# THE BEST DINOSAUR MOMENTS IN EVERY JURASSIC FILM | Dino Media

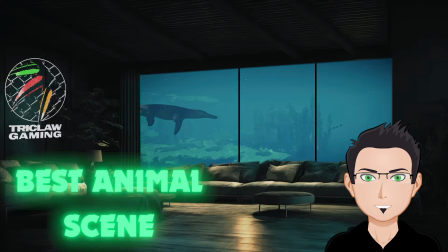[0:07]
Welcome back to the channel. This week I want to look at what I think are the best dinosaur scenes from each of the Jurassic movies as part of
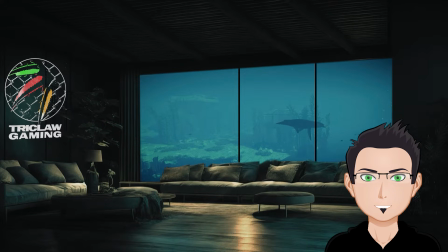[0:16]
my ongoing desire to make some videos with a more positive feel about the films as we head towards Rebirth's release.
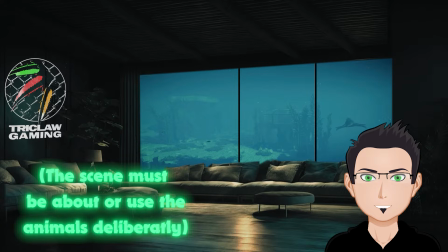[0:23]
So the main rule for this was that the scene had to primarily be about dinosaurs or other prehistoric animals, or be showing them in a significant way. It could be short or long.
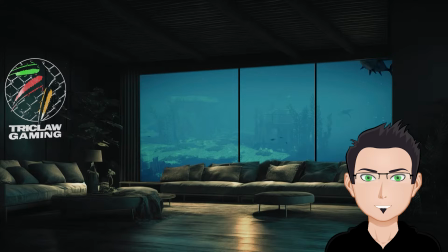[0:35]
This was so difficult, but I think I've come to a list I'm happy with.
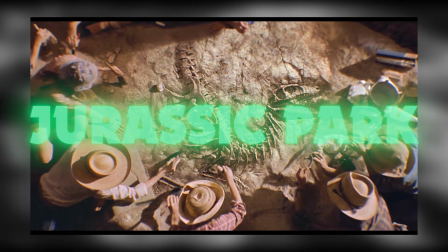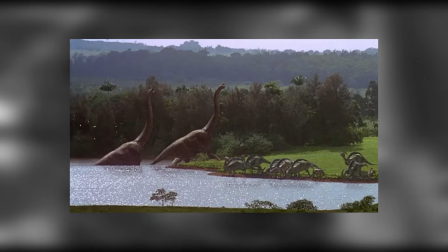[0:47]
I think for the first film, there are so many great dinosaur scenes.
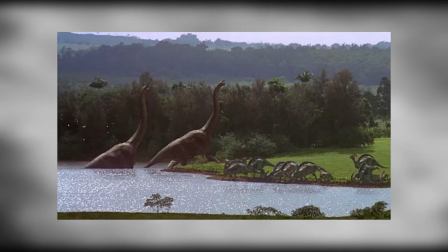[0:52]
The introduction of the Brachiosaurus is probably one of the most iconic scenes in movie history.
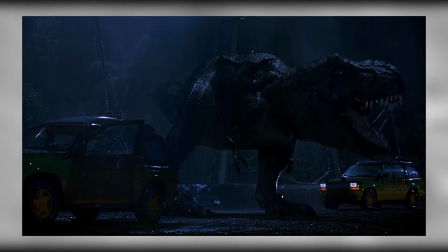[0:58]
However, for me, I went with Rexy's escape.
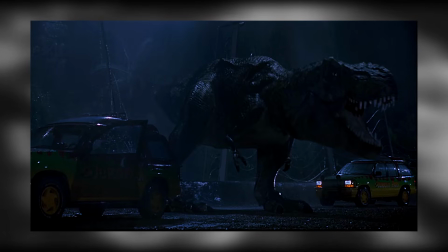[1:01]
This part of the film demonstrates even now how the original movies knew how to make its dinosaurs feel threatening and scary.
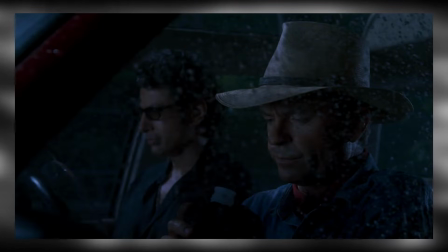[1:10]
The setting of the whole section, in the dark, during a powerful storm,
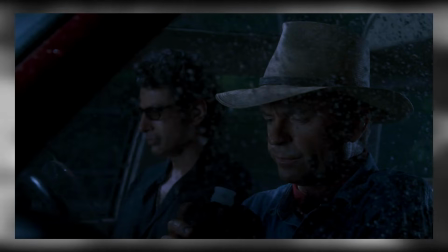[1:14]
sets the backdrop perfectly as our cast remains stuck at the Rex paddock.
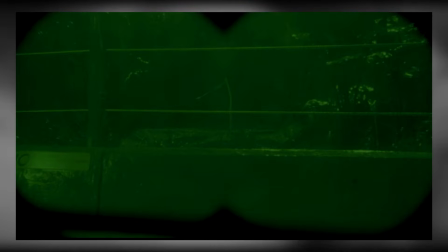[1:19]
The scene is allowed to reveal itself slowly as we see the missing goat, followed by the sudden drop of the goat onto the roof.
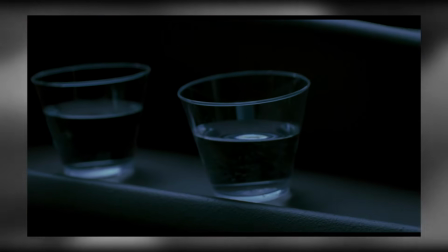[1:26]
The rippling of the water in the cup serving a great addition that would be added to the next films,
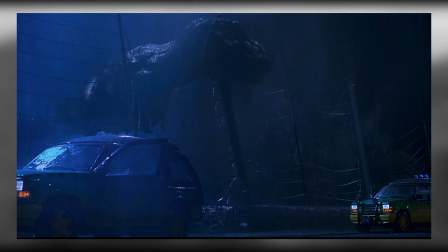[1:32]
and we watch the fence wires snap and see this giant predator plow its way through this fence like it's paper before roaring in triumph.
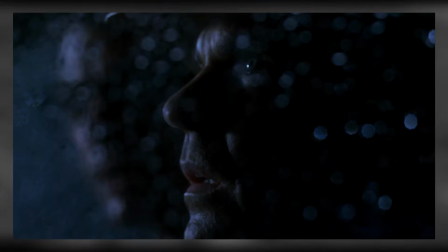[1:39]
Ian and Alan helplessly watching on as the Rex attacks the other Jeep, the kids struggling to stay alive as the Rex systematically destroys the car.
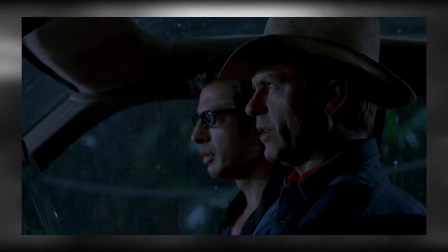[1:48]
Ian's sarcastic smugness drops rather quickly in horror while Alan dives in as our hero of the moment,
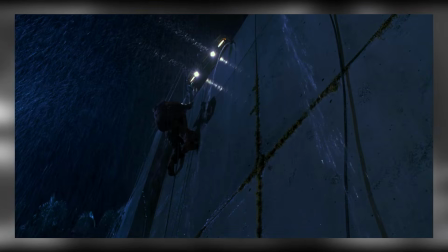[1:55]
having to save both kids and become Indiana Jones for a brief time.
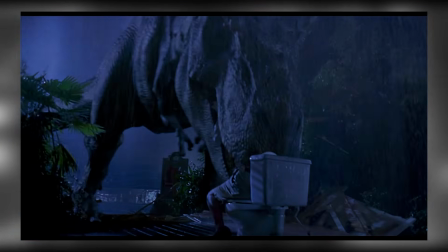[1:59]
The whole scene ends with the death of Gennaro, who pays the price for abandoning the kids in the first place.
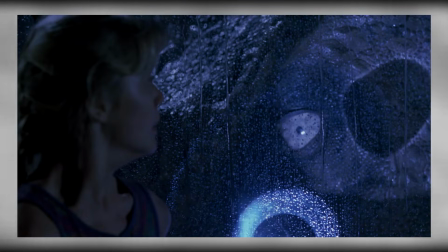[2:05]
The whole thing is made with perfection, and you wouldn't expect anything less with Spielberg.
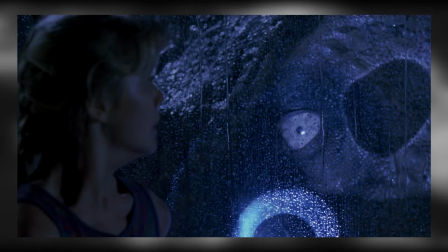[2:10]
The use of an actually great looking animatronic made by Stan Winston,
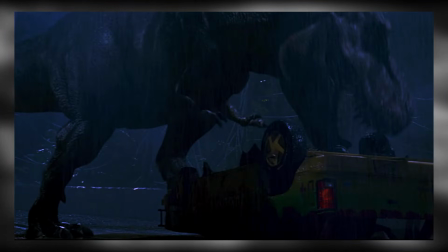[2:14]
accompanied by an environmental setting that helps disguise any imperfections in the CGI,
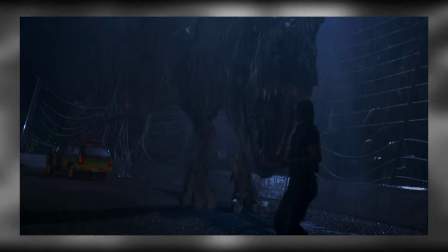[2:20]
makes for a fantastic demonstration of the capability of CGI in movies, something that Jurassic Park would become famous for.
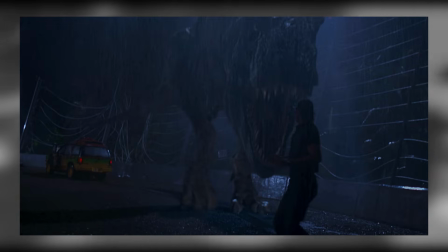[2:27]
But one of the best things about this scene for me is that there's absolutely no music.
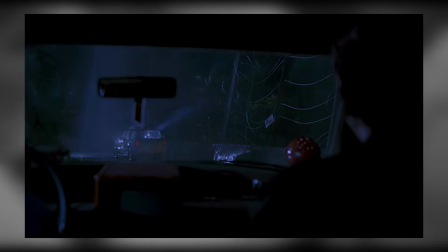[2:32]
Not a single musical beat. The whole scene is just full of natural sounds.
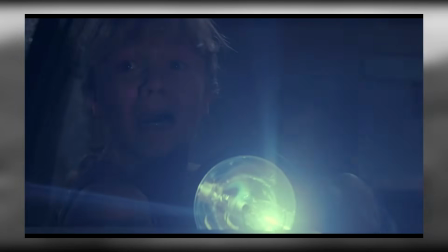[2:38]
The thumping of the Rex, the beat of the rain and the thunder, the Rex roars and breathes.
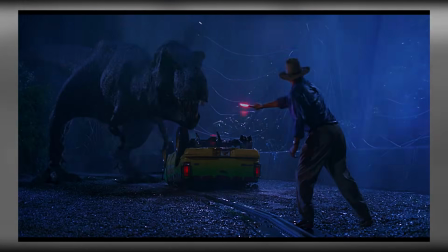[2:43]
The lack of music in this scene just makes the whole thing feel so much more serious than a lot of music-heavy dinosaur scenes of the later movies.
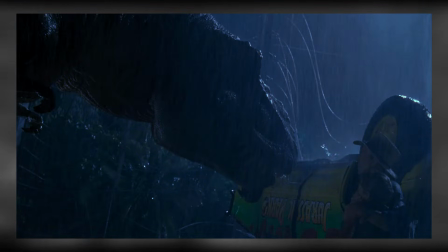[2:52]
I really don't think I need to explain any more on this one, do I?
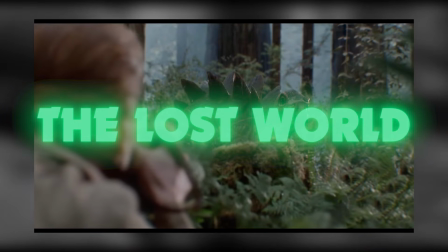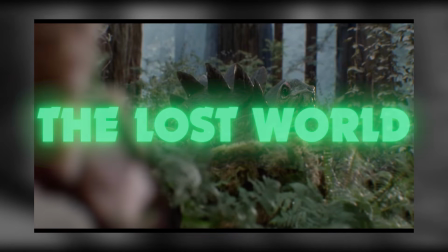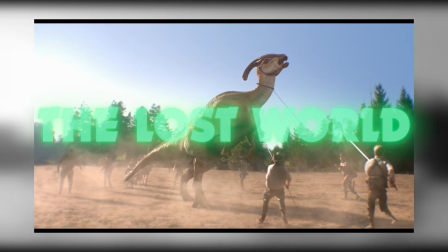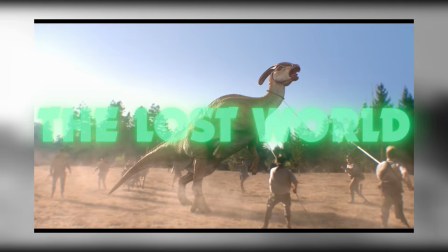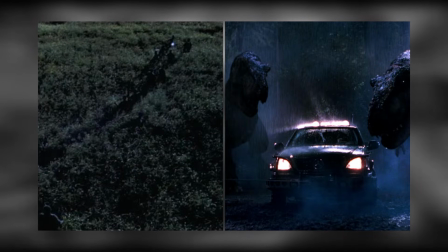[3:16]
This was difficult for me because I think there are two great scenes involving dinosaurs here.
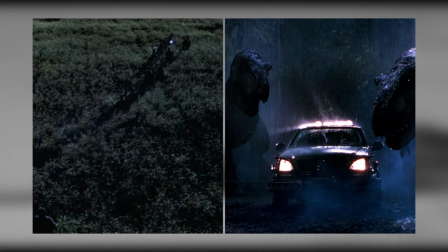[3:22]
The attack of the raptors in the long grass, a renowned scene for its horror, and the attack of the Rex on the command vehicles, a long sequence full of action.
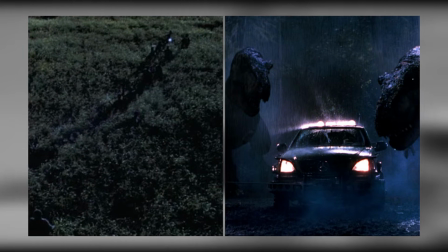[3:31]
If I had to pick one, however, I would go with the Rex attack.
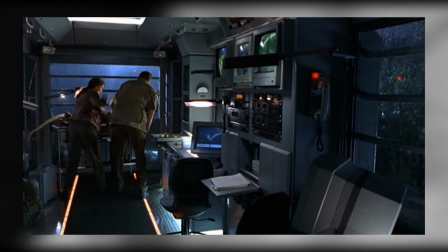[3:39] Mommy's very angry.
This scene again starts very similar to the scene in Jurassic Park.
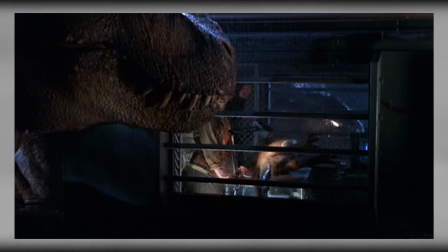[3:44]
No music at night with the rain. We have our cast stuck inside the command vehicle as they release a baby T-Rex to its parents.
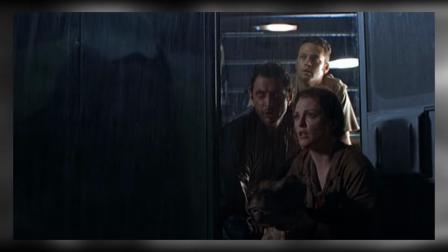[3:52]
Sarah and Nick seem confident they've done the right thing, only for Ian to realise the parents will be back, and then all hell breaks loose.
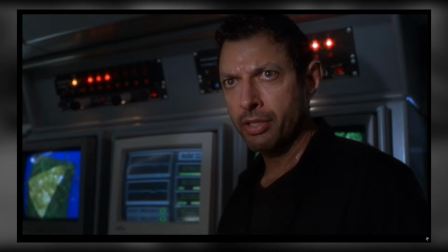[3:59] Hang on, this is gonna be bad.